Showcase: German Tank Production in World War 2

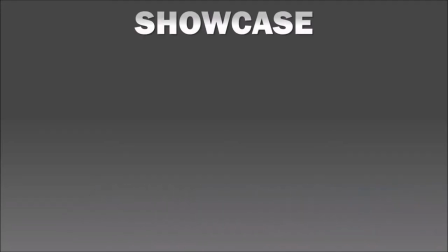Hello, my name is Bernard Kast and today I'm gonna do another showcase video about
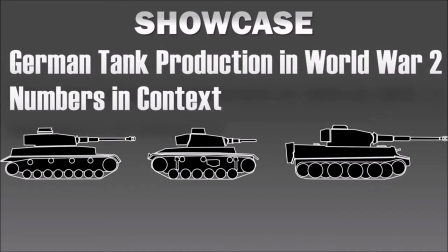my presentation about German tank production in World War II numbers in context. Click on the link in the description or now shown in the video to go to the final product on my military history channel. Now let's get started and I walk you through it.
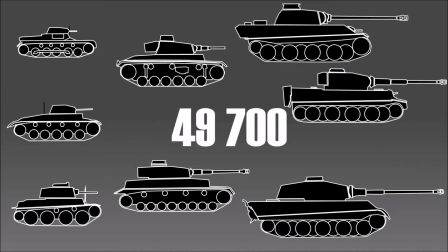In the beginning just a simple number how many tanks Germany produced and then I talk
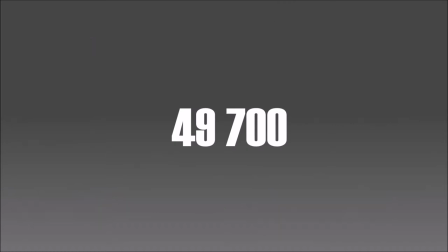about how I will break up the number and make it more meaningful then
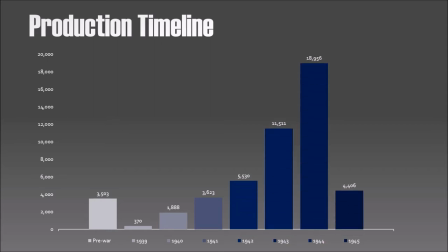a simple production timeline here's the difference I choose automated timing for the appearance of the chart in order to give a more clean effect I wouldn't do that in a live presentation but since it's more like an animated
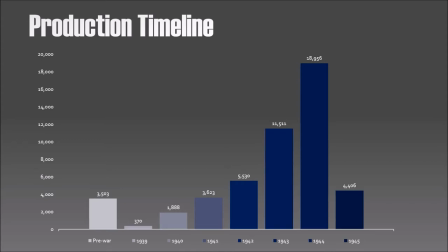feature I I use a more automated approach for the next part
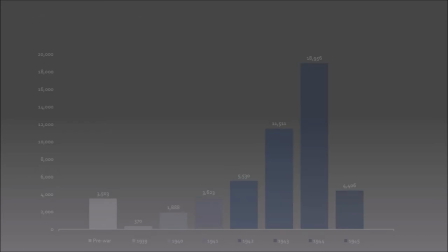I need the numbers still to be present in the mind of the viewer hence I increase the transparency and then I use another automated animation to talk about the increasing complexity and if you want to know how to create these gear symbols and
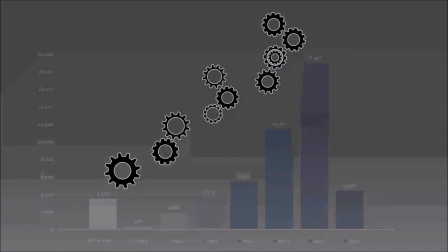animate them click on the link shown on the video finally I talk about the strategic bombing and that Germany was fighting on all fronts.
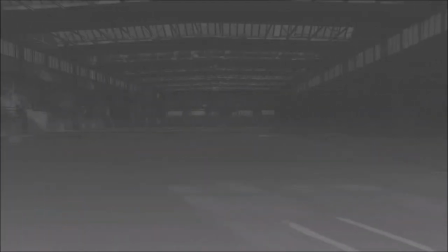For the next slide I have a production hall in the background to give a context because I talk about how the production during the war time changed in
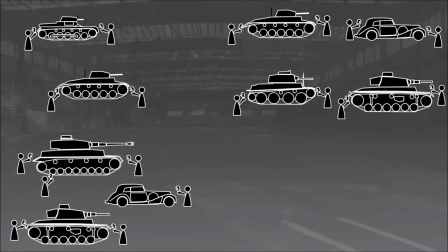Germany and that they were still producing civilian cars for instance
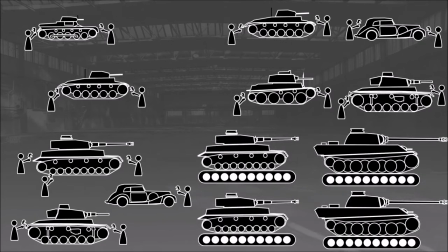and that they reached at a very final stage mass production level which is underlined by a little craftsman in the first illustrations and with the assembly line
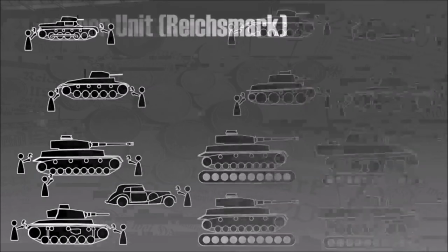in the final illustration the next is I talk about the cost hence I took as a background some
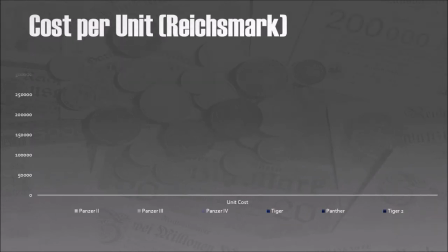old money here's something new alert you can combine
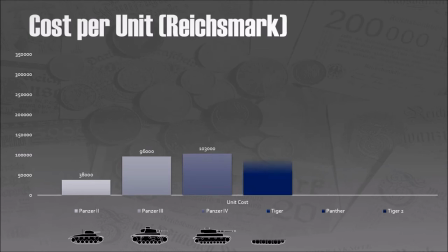chart animation with the animation of objects that are not part of the chart
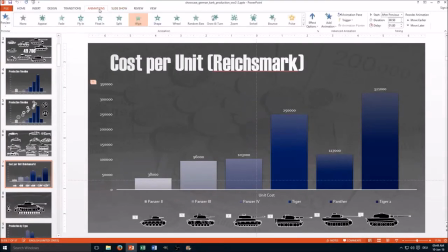let me show you how it's done so you go animations go to animations pane then
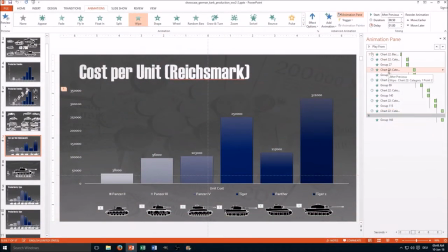you have the different animations here